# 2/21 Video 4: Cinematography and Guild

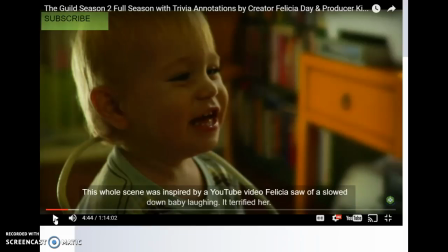able to see some of the cool tricks that they're doing does it make the tension in the scene more are heightened you know what is the effect basically of the this cinematographer's choice
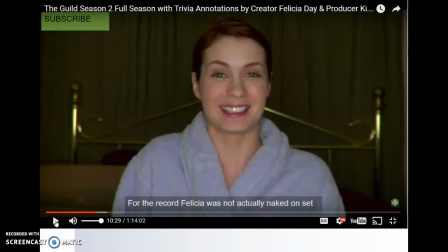now also i i'm just calling attention to this screenshot because i like the annotations um that again remind us that what is happening with videos is and with filmmaking is that oftentimes we're creating an illusion that
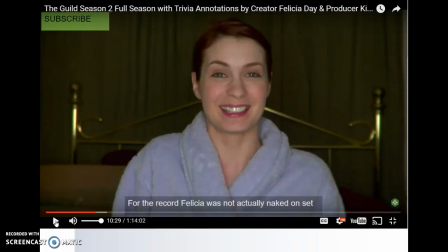something is happening that is not and i do like that just the fact that this annotation from Season 2 tells us that Felicia, the actress who plays Codex, was not actually naked on set. So just a reminder that what we're dealing with here
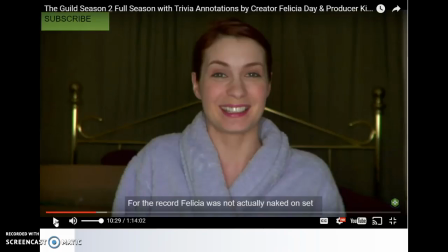are texts that have been specifically written and structured and set up in a way to fool us, the audience, into believing that it's real life and it's continuous and the things that we think we're seeing are actually happening but that a lot of it is actually technical know-how and
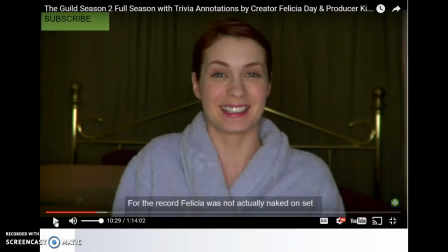there's a serious amount of forethought that goes into the staging and production of these images
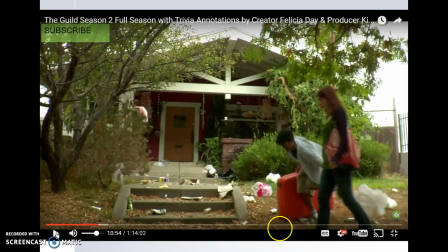now also want to bring attention to this particular shot from season two where we are outside of gork's house obviously this is a shot it's is known as an establishing shot we're going to be learning about that next week but this is a long shot so that we
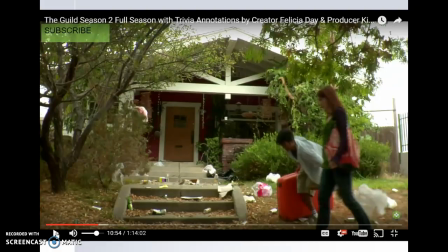can see the entire outside of Gork's house and also the mise-en-scene gives us a clue that this is not supposed to be a affluent neighborhood and actually is a neighborhood that's quite dangerous now again as viewers you know that there was a crew that was tasked with taking
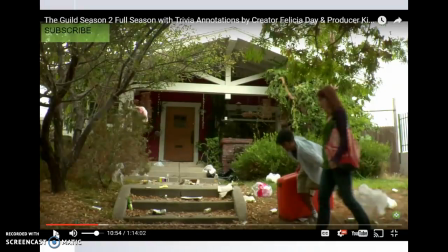probably all of their trash from lunch and throwing it onto the front yard um but as somebody who's viewing the series as it's going along the suitcase coupled with the house coupled with the overgrown um
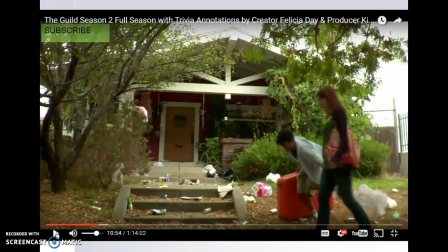trees and bushes and shrubbery and all the trash helps to establish not only that this is a lower income neighborhood that's also probably quite dangerous but that we have we're watching
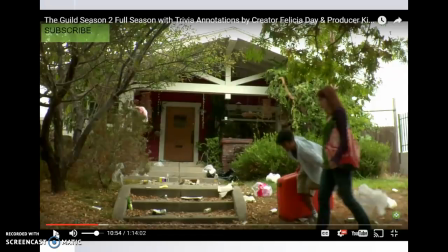I'm sorry I'm blanking here. We're watching Zabu move into the house and that this is Bork's house and so he tells us something about his character. All these images are building more and more information and next we're going to have a cut in closer to the scene where we see more of
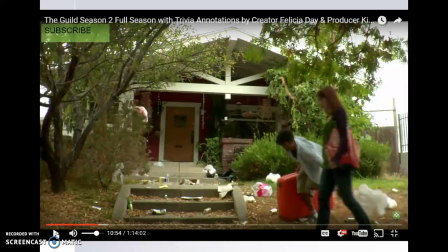what's happening between the characters and then we'll have a better assessment of where they are in the story, which is probably they're quite scared and want to get inside of Orc's house, and also that Orc lives in a bad neighborhood.
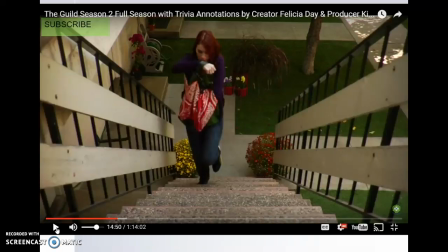Now this, again, back to angle of framing, as is pointed out on the Yale website, angle of framing, especially an example like this, where it's a high angle of framing, can be used to show a character's vulnerability in a scene.
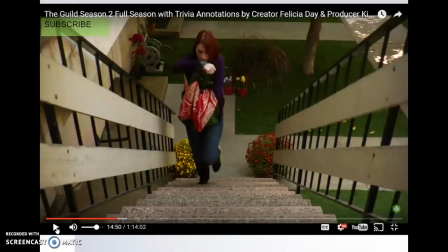It can also just be an angle such as this one that is supposed to really emphasize the act of Codex walking upstairs. And so sometimes you have to be careful to make sure that you're not reading too much into a particular scene.
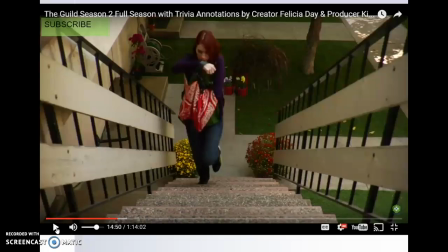Sometimes the angle of framing is not to show dominance or that a character is vulnerable, but just simply to set up a perspective, basically like an establishing shot, so that we can see by contrast to the last image that we saw that Codex even though she's unemployed must have a certain amount of
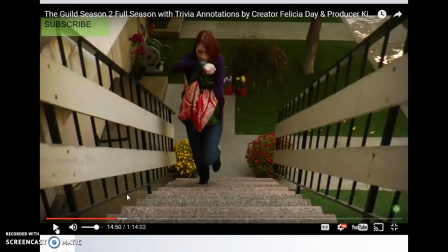money because she has this nice complex that she lives in where there's a container to hold the hose that they have these nice flowers there is what appears to be possibly artificial grass
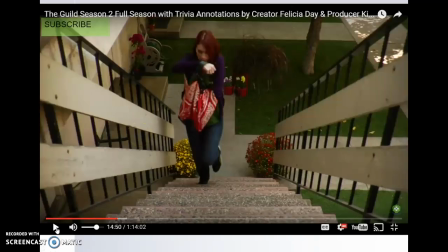but that is well maintained and so this is again to set up a contrast between Bork's environment and Codex's environment, and not necessarily meant to show at all that she's vulnerable in this scene.
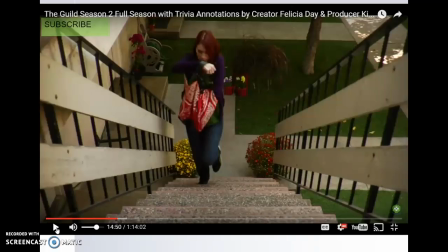So you do need to be careful in how you're analyzing and figuring out the significance of the cinematographer's choices that they make.
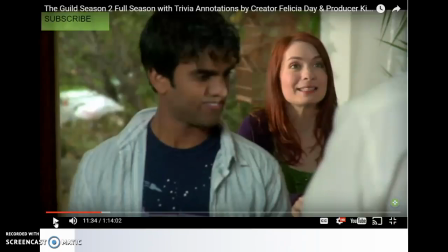Now here we do have, again, another example of where Codex is being shot from a high angle, where the camera is placed above her and shooting down her and she's not she's kind of vulnerable in this scene but also a lot of times you see this in conversations again we'll be talking about
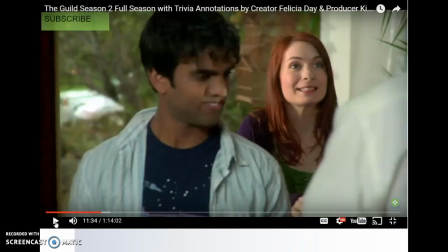the shot reverse shot next week when we're discussing editing but here we're seeing a conversation between Codex and Vork and the camera is lined up to show Vork looking down on Codex and Codex looking up at Vork yes she is a little bit vulnerable yes she wants inside of his house yes she
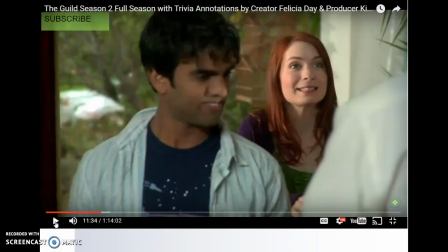wants outside of the dangerous neighborhood, but also it's important to note that this is just what's known as an eyeline match, where we're seeing the world from the perspective of the character, and in this case,
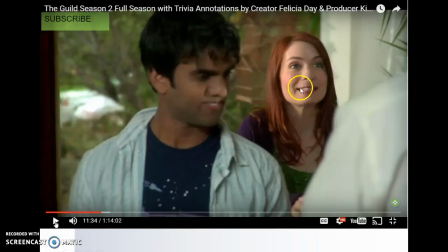Fork. You can see Fork's shoulder here, and we're supposed to think that this is what Codex would look like when he's looking down at her, because he is taller, he's in a doorway, she's on the steps, she's waiting to come in, and yes, she is vulnerable.
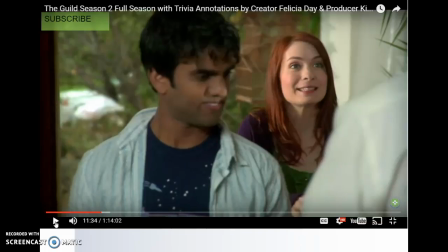So this is sort of one of those moments where the camera angle not only mimics reality, he's taller, he's in a position of power, but also helps to communicate a certain emotional truth about this scene where
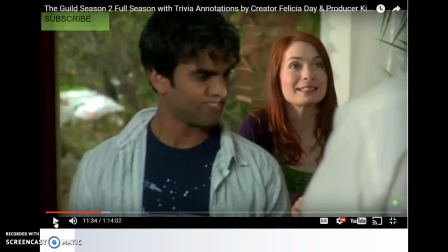Bork is in power and Codex really wants to get inside that house.
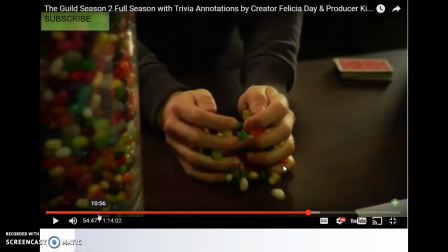Now, here we have an example of a close-up, and this is of Blade's hands holding on to scooping up the jelly beans that are going to be used in the card game as money, I guess you could say.
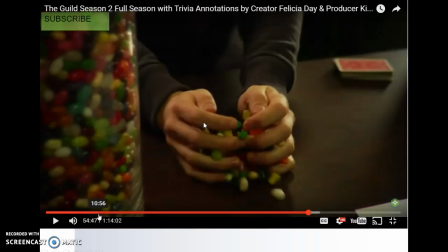And also need to be thinking about, as we're constructing narratives and watching narratives that are visual in nature, that close-ups can help to communicate information quickly to the audience about what it is that we are to be focusing on.
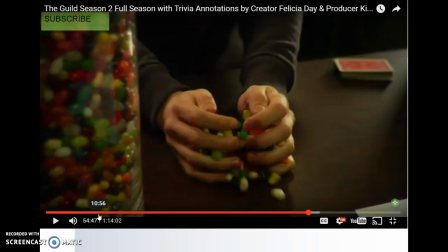And in this particular case, it's kind of funny, right, that we have these grown men who are playing cards with jelly beans that they're using as currency, and they have all the jelly beans, and yet Vork is very upset about them.
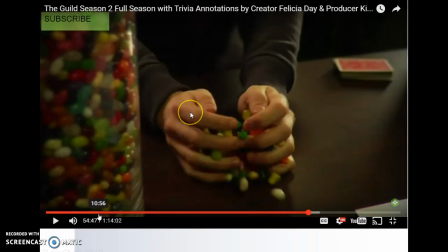So this close-up, again, emphasizes the sort of the superfluity of jelly beans. We have a ton of jelly beans, and Bork is still worried about waste. So we have this extreme close-up of the jar.
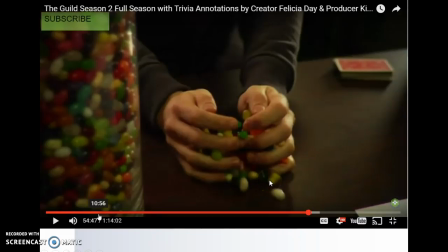We have the close-up of the hands holding the jelly beans, and there's still not enough. Bork gets obsessed with the math and can't enjoy the game, and which is again ironic and should make you laugh now here we have an extreme close-up
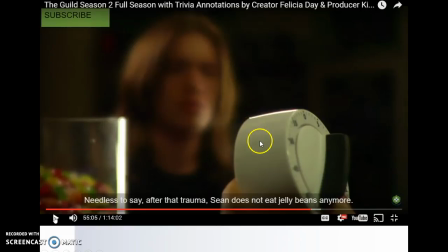and I wanted to use this as an example of an extreme close up because oftentimes you're going to find shots that seem to fall between distinctive categories is this a close-up is an extreme close-up is it a long shot but this is an extreme close-up
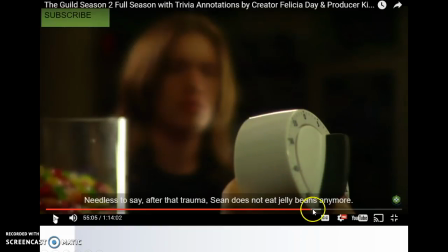of the timer the end we can tell it's an extreme close with the timer because it is cut off.